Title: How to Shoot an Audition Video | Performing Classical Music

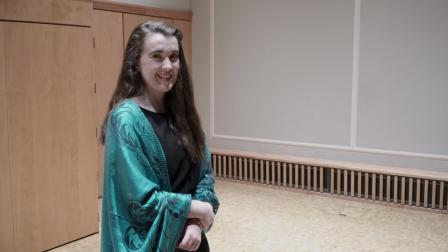(12:19)
I mean, it's not, it's a bit strange because you would be looking forward or something, but it's possible,
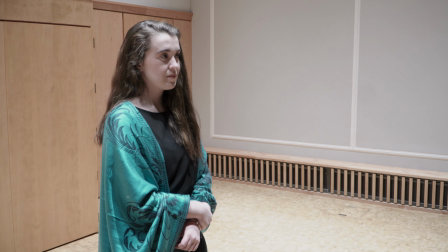(12:26)
and especially if you're an instrumentalist, maybe it could be a bit more useful if you're looking at a music stand rather than singing by heart.
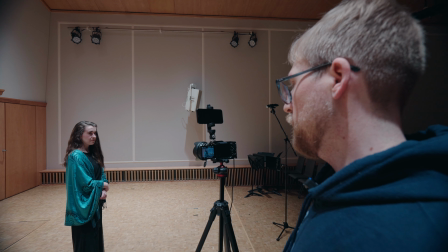(12:35)
Then it wouldn't be so problematic to the viewer. Annelise has also been kind enough to bring her harp.
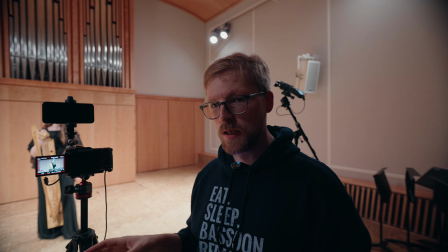(12:43)
Absolutely, we need to be able to see that you're actually playing the instruments.
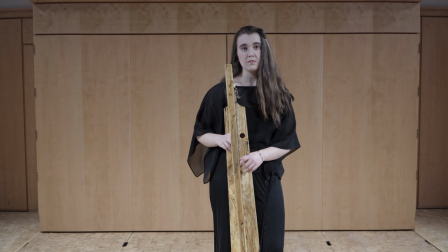(12:49)
So in this particular case, it's really quite hard for me to tell from watching the video if you're actually playing the notes that you were. I mean, it's plausible, but it's less believable.
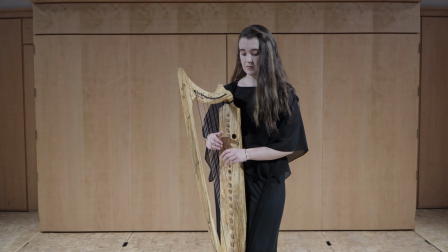(13:02)
That is more clear, and maybe because if you're sitting down and you're,
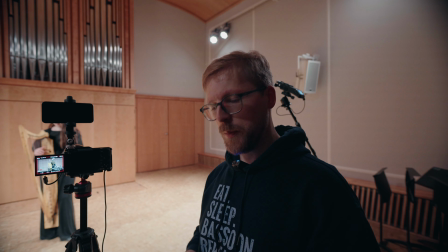(13:08)
if you're playing a woodwind audition, for example, and you're more stuck in your place,
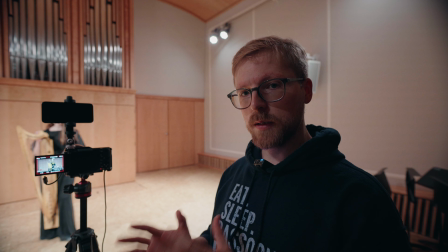(13:13)
then the camera placement has to be such that we can clearly see your hands as they're working.
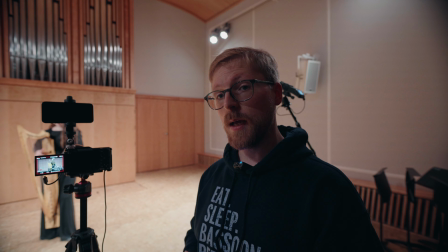(13:20)
And in some cases, they may say in the audition
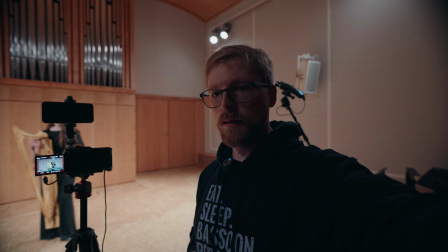(13:24)
application requirements that if they need to clearly see what you're doing.
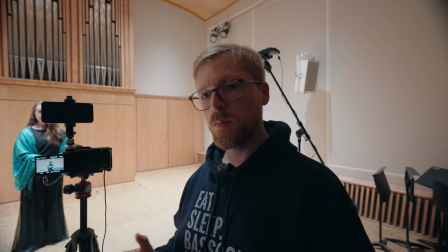(13:30)
As this is a concert room, we can do a lot with the space because we can manipulate the lighting or whatever.
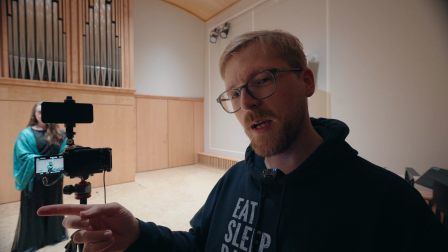(13:37)
There'll be another segment about what happens, maybe if you're shooting from home.
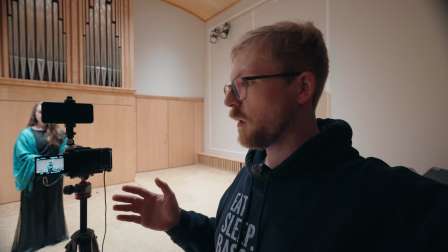(13:41)
But what we're going to do here is we're going to look at what we can do to change the lighting.
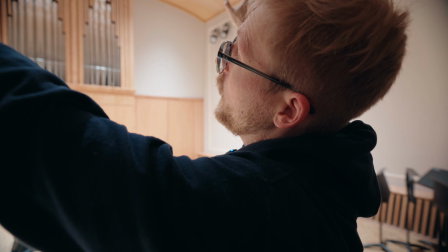(13:47)
In terms of the lighting, we've got the whole, there's a bunch of lights above us that are just shining straight down, and we have the options of having spotlights.
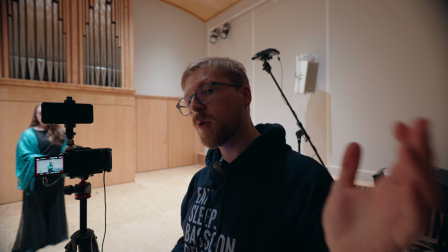(13:56)
If it's possible, it's nice to have more light on one side of the subject than
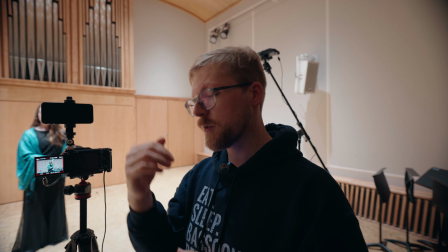(14:03)
two equal amounts of light, or light coming straight down. Because if light comes straight down, often you can get shadows under the eyes and it doesn't quite look very nice.
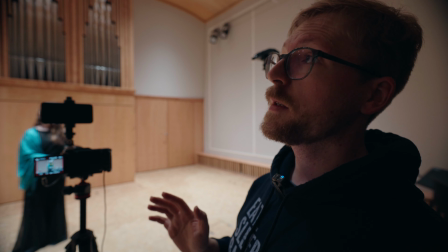(14:11)
So what we're going to do now is I'm going to manipulate it a little bit so that we turn the lights off from above and we turn on
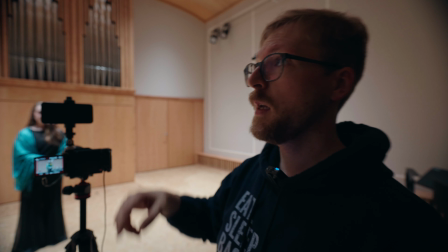(14:19)
the spotlights on the sides, but not have any spotlights coming from the front.
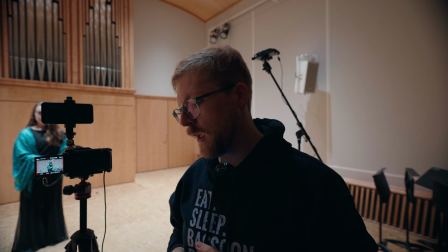(14:25)
Just because that's something that I like a little bit more. But you could, of course, use, the spotlights.
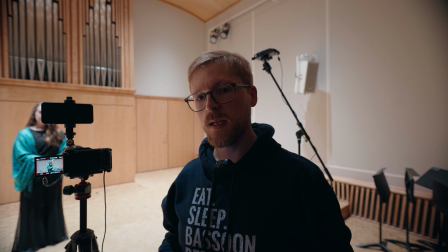(14:31)
If anything that's shot on a stage, which is like a theater stage or
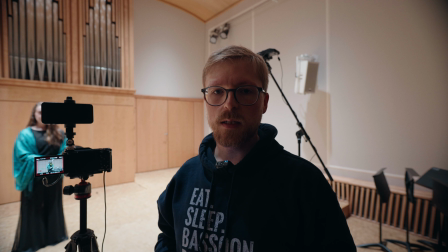(14:37)
like a concert hall stage, usually the lighting is very nice when it's in the sort of concert setting.
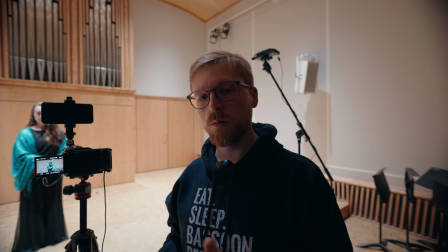(14:42)
So if you are shooting in a room like this, don't use the general lights.
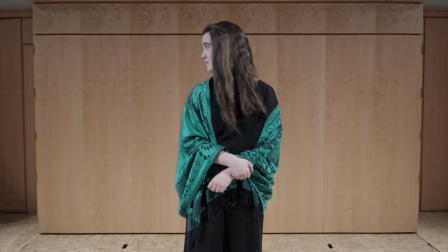(14:47)
Use a used like the concert lighting. So as you can see what I just did, there's already a huge difference.
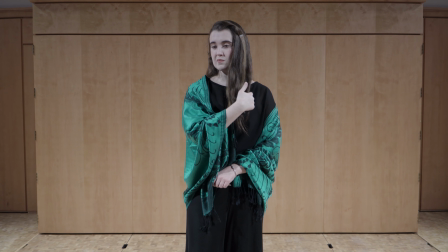(14:53)
I think it looks much more pleasant to the eyes.
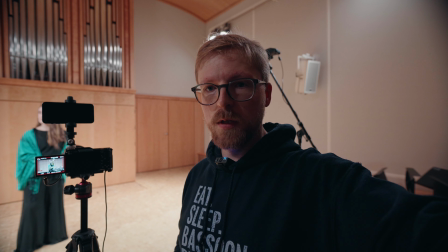(14:57)
The color changed a little bit, but if you're working with, like your iPhone or your kind of vlogging camera on auto,
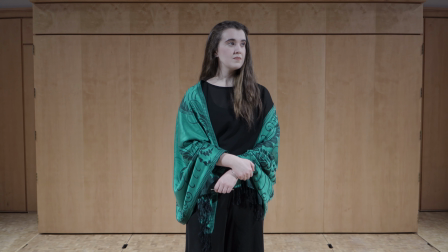(15:04)
it will immediately make an adjustment there.
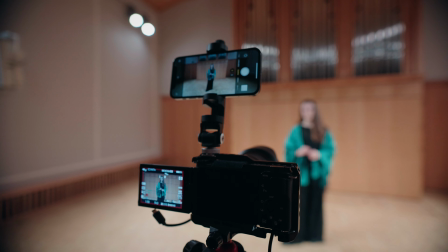(15:08)
What I have here are two different ways that you can very easily record.
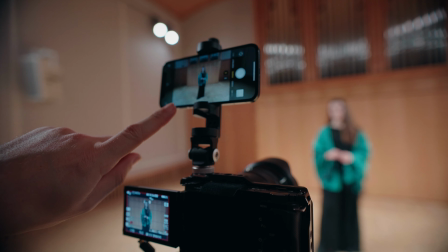(15:14)
We've got the iPhone camera here, and we also have the ZV-E10 here.
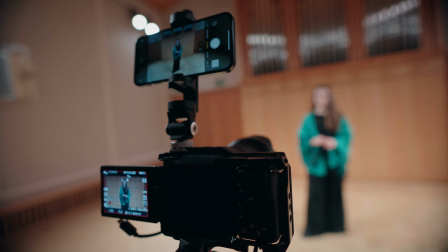(15:21)
And in either case, putting these things on auto is going to work in this controlled setting.
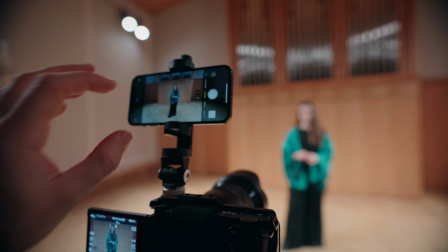(15:27)
All I would do is make sure that, like you tap
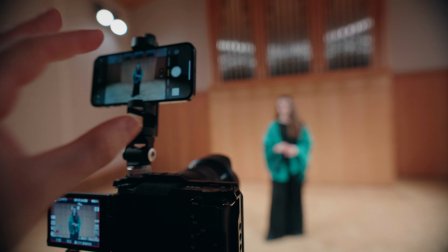(15:31)
Annelise so that the camera will try and make the exposure of Annelise the priority.
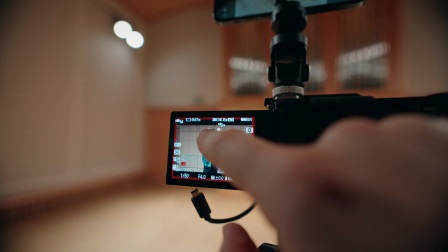(15:37)
And we have on here, I've put everything on auto. Got our face tracking on her.
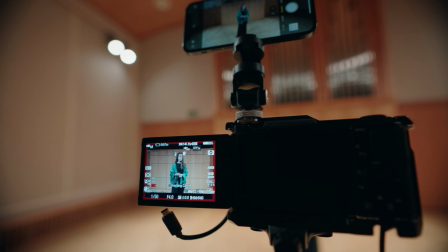(15:43)
We've got the ISO on auto. So everything is being done automatically by the camera.
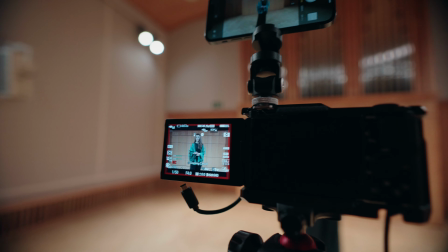(15:50)
Also, the white balance is on auto.
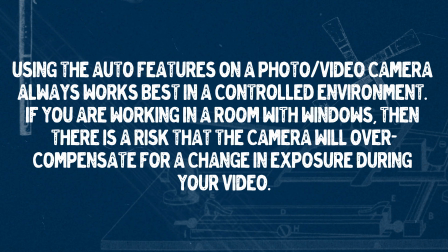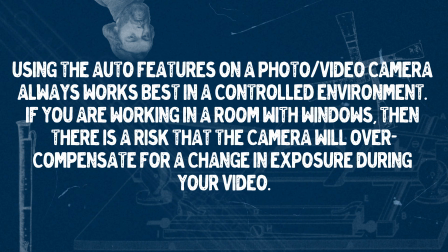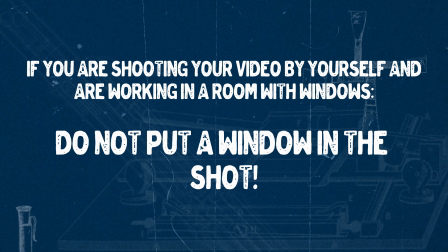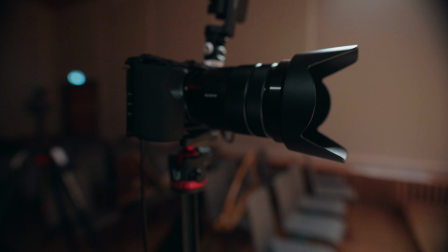(16:11)
In this case, I'm not using your standard kit lens. I'm using something which is very flexible.
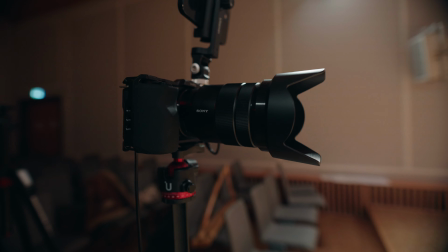(16:18)
It's a 18-105. This lens is super flexible for you as a performer.